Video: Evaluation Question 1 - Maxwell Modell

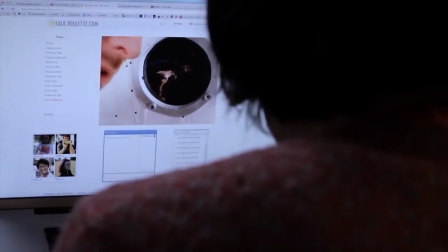258s
The main thing which I took from the short film, Russian Roulette, was the way that it created a feeling of loneliness and isolation.
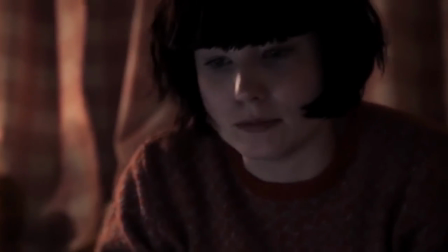266s
This was very simply created using just cinematography, cutting between tightly framed close-up angles of the main character
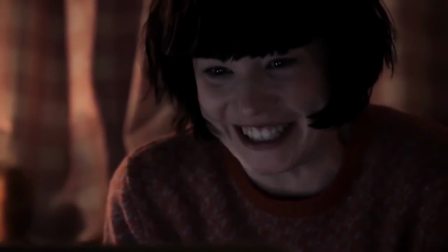274s
and very loosely framed long shots with very little detail apart from the main character.
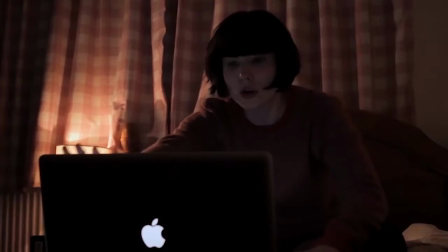280s
This is a technique which I think I mastered and used effectively within my film to create a feeling of loneliness and isolation for Clone 58,
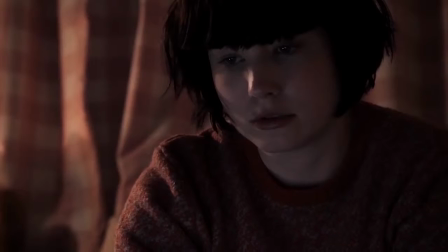288s
and it's a technique which helped shape the direction of my film.
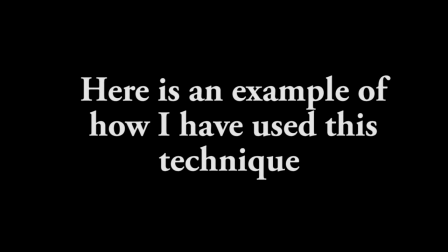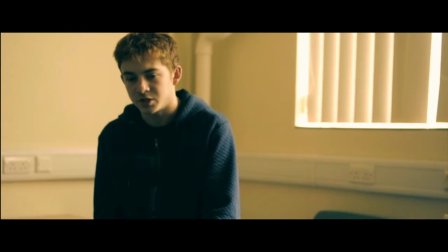298s Well, there must be something wrong with your fancy bullshit sensors.
This shows how I've used this technique It's because I'm not lying! found a real media product to improve my film and create a feeling of loneliness.
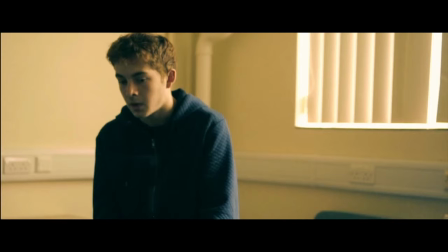311s
The first part of this shot is a mid-shot of Clone 58, and this shows him very isolated in the frame, with very little detail on anything else.
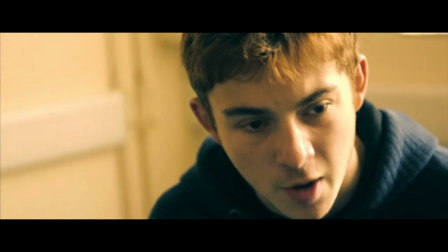322s
This then cuts to a close-up of Clone 58. This is a far more claustrophobic shot, and reflects the small environment in which Clone 58 is situated. Furthermore, it shows how alone Clone 58 is, as he is the sole focus of the shot.
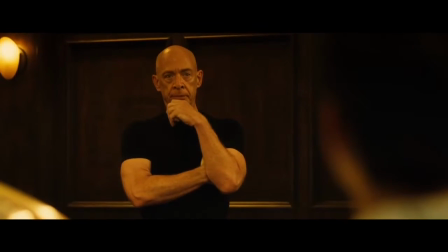337s
This reflects techniques used in professional productions, and is also inspired by my analysis of Whiplash,
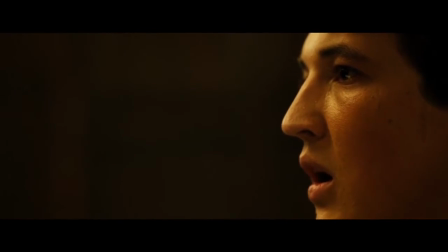344s
which uses tightly framed close-up shots to reflect the intensity and personal nature of the film. What I took from my analysis of the ex-machina interrogation sequences was in a very subtle way that it portrayed the power balance. This is a technique which I wanted to use for my film. In order to do this, when Corden Anderson held the power, I used more close-ups on Clone 58 and higher angles. However, when the power shifted to Corden Anderson, I used lower angles and longer shots. I then did the opposite with Corden Anderson. When he held the power, I used longer shots. But when the power shifted, and Clone 58 held the power, I used closer, tightly framed shots. This is reflected when you look at the first and last shot of Corden Anderson,
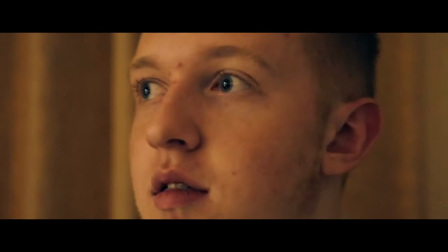393s
the first being a long shot, and the last being a tightly framed close-up.
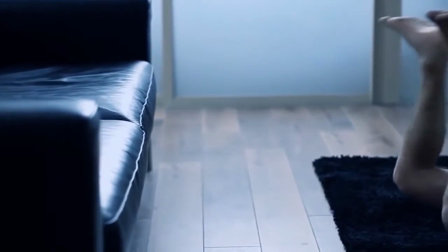400s
One technique which I took from the short film Sight was the way that
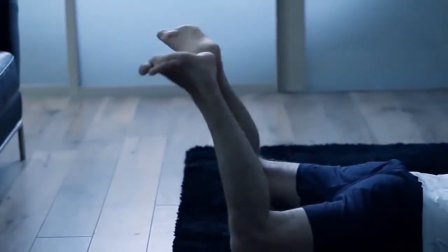405s
it drove the story through complex characters and used little exposition to tell the story,
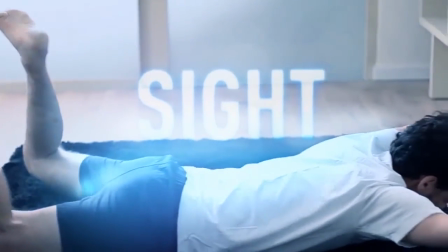409s
which was quite enigmatic. This is a common technique and convention of sci-fi thrillers.
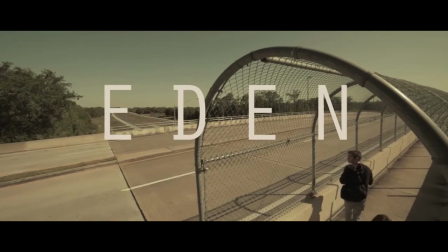416s
This is something which I also came across in my analysis of the short film Eden.
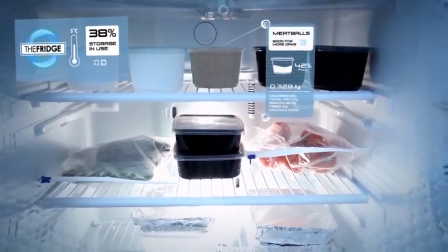423s
Something which I found in the short film Sight, and those sci-fi films often rely on, is a heavy use of visual effects and CGI.
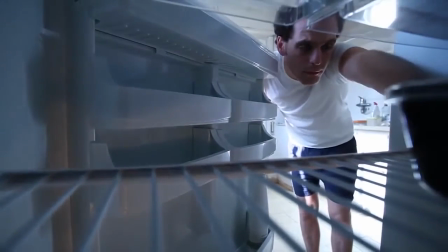431s
However, this is something which I don't have the tools or skills to use in my film. Furthermore, I think the use of this technique would take away from the drama of my film, which is a key aspect of it. I wanted my film to fit as many conventions as possible in terms of how it was produced, in order for it to seem as professional as possible, and also to ensure it can stand up on its own on the amateur circuit. I also used many other industry standard conventions. My film included production company titles, with the Maxwell production company logo,
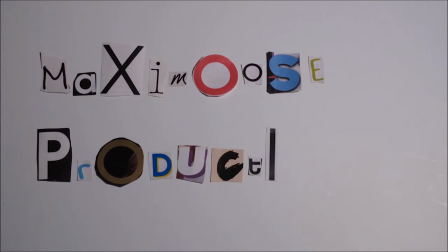credits, a powerful epic soundtrack which was classical to score the film, and the colour palette of my film was also inspired by the conventions of real films, with my research informing me of how to colour correct the film to give it a cinematic look. This led to me correcting the blacks to very dark blue, and my whites to a very pale skin colour, and then adding a tint and increasing the brightness and the contrast. Overall, my film has mostly complied with all of the conventions in the genre, which I researched prior to making the film.